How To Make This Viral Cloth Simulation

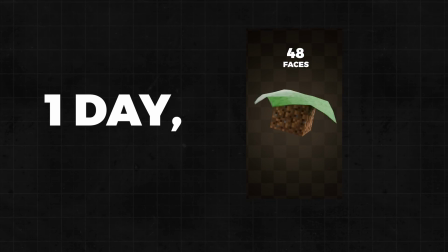0s
If you've been alive for more than one day, chances are you've seen these kind of videos.
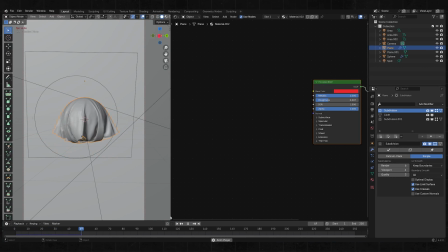5s
We're gonna make the same kind of cloth simulation today, and this is the result.
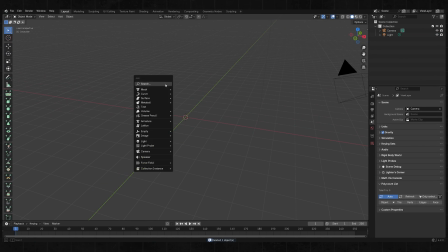10s
Delete the default cube, then press Shift plus A and add a UV sphere like this.
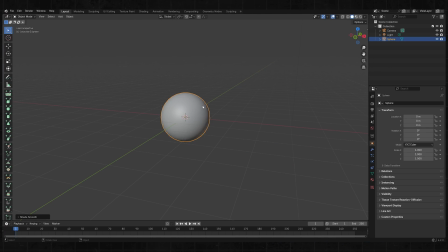16s
Press F3 and search for Shade Smooth. Add a plane by pressing Shift plus A like before.
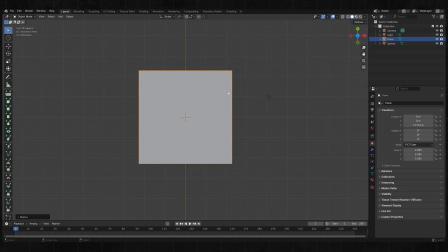22s
Press G then Z to move the plane on the Z axis. Then press S to scale the plane.
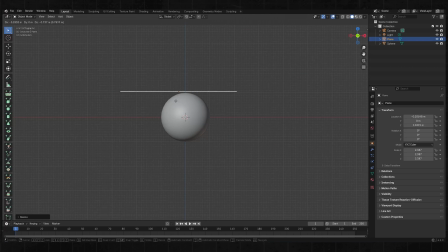30s
Make the plane two and a half times bigger than the sphere. Let's add subdivisions to make sure the plane bends correctly when falling down.
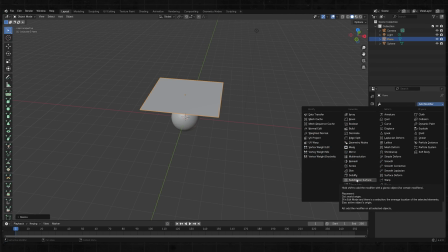38s
Go to the Modifiers tab and add a Subdivision Surface Modifier, then set it to Simple. The Subdivision Surface Modifier divides each face into four smaller faces.
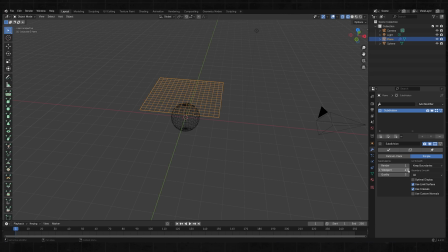49s
That's what you can see right now. Just set it to 1 for now. Let's add the Cloth Physics. Make sure the plane is selected, then go to the physics tab and add the cloth modifier. Select the sphere, go to the physics tab and add the collision modifier. This makes the cloth collide with the sphere.
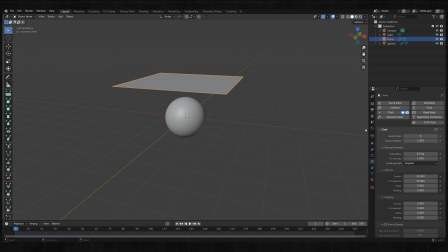68s
If you want a higher resolution, select the plane and go to the modifiers tab, then increase the subdivisions. Press play again and see what happens.
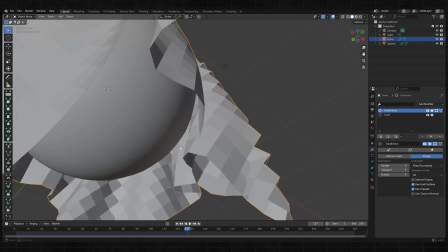83s
If you're not very lucky, the plane will end up going through itself. This looks very weird, so we might need to fix it.
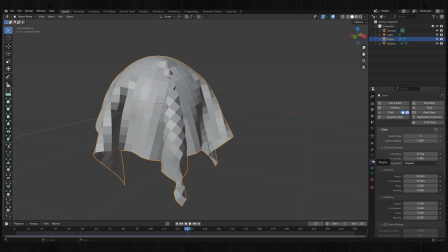93s
Go to the Physics tab and enable self collisions like this.
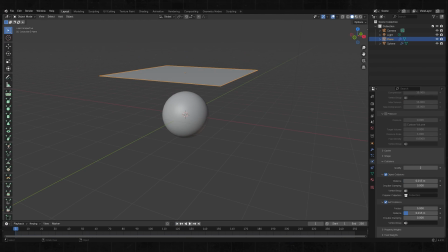102s
As you can see, the issue is fixed now. Press up 3 and search for Shade Smooth, while the cloth is selected. Try adding another subdivision surface modifier. When you add it now, it just makes the cloth smoother because of the modifier layering system.
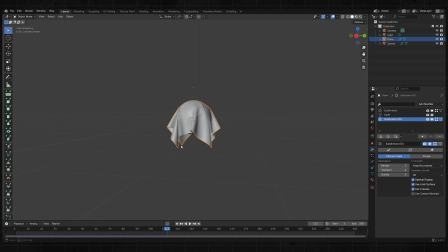120s
If you look to your right, the first modifier takes effect first. Then the cloth is simulated, and then it's subdivided again after the simulation.
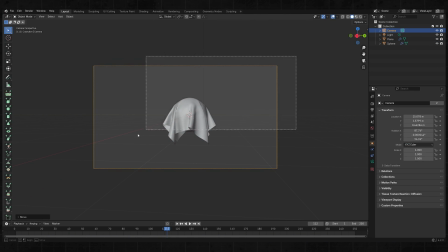128s
Press Ctrl plus Alt plus zero to set your camera wherever you're looking right now. Go into the camera tab, then set the focal length until you're happy with the way it looks.
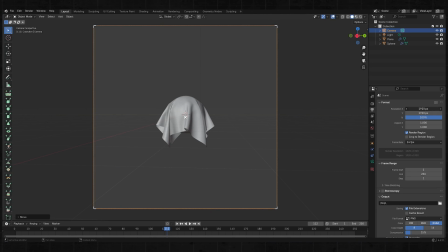139s
Then, just go into the output tab and change the resolution like this. I want mine to be vertical.
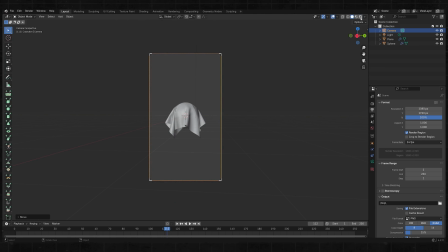146s
Change it to rendered view by pressing the top right sphere icon, Then go to the tab above the output tab and set the render engine to cycles Find the light in your scene and delete it Press shift a and add an area light press G to move it and R to rotate it
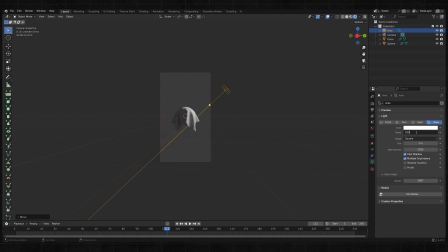165s
Increase the power of the light source and also the size to make the shadows less harsh Press shift D to duplicate it then press R to rotate it
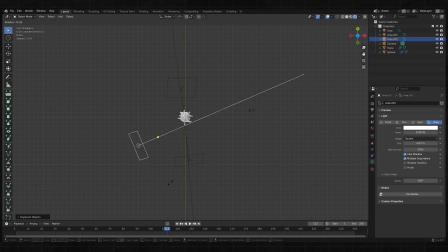178s
Press SHIFT-D to duplicate it again and add a light source behind the object This gives it a nice rim light
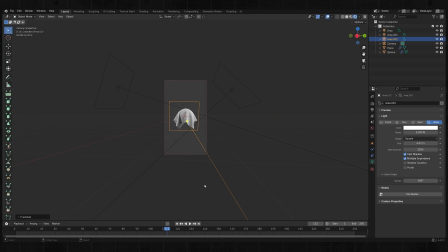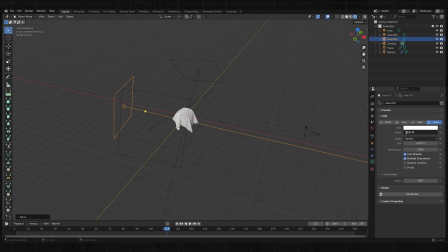191s
Usually it's pretty good to have a strong rim light so I'll increase the brightness
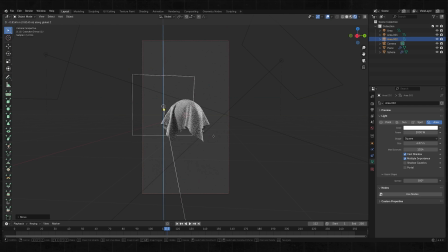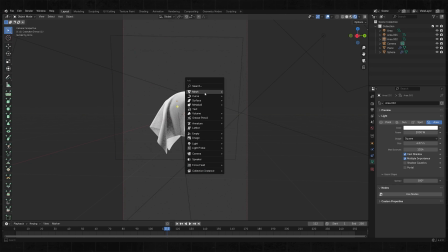208s
Once that's done, press SHIFT-A and add a plane for the background Rotate it until it aligns with your camera Press SHIFT-S to scale it so it fits the whole camera frame Great,
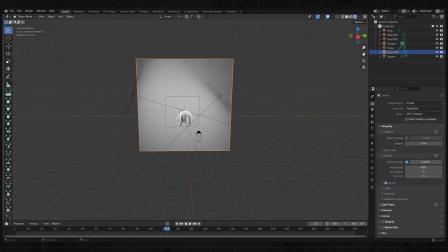224s
let's add some materials. Click and drag the top right corner towards the middle to get two windows.
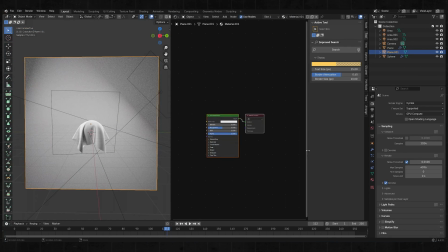231s
Press the drop-down on the left side of the new window and go into the shader editor. Once you're there, press Shift plus A and add a checker texture.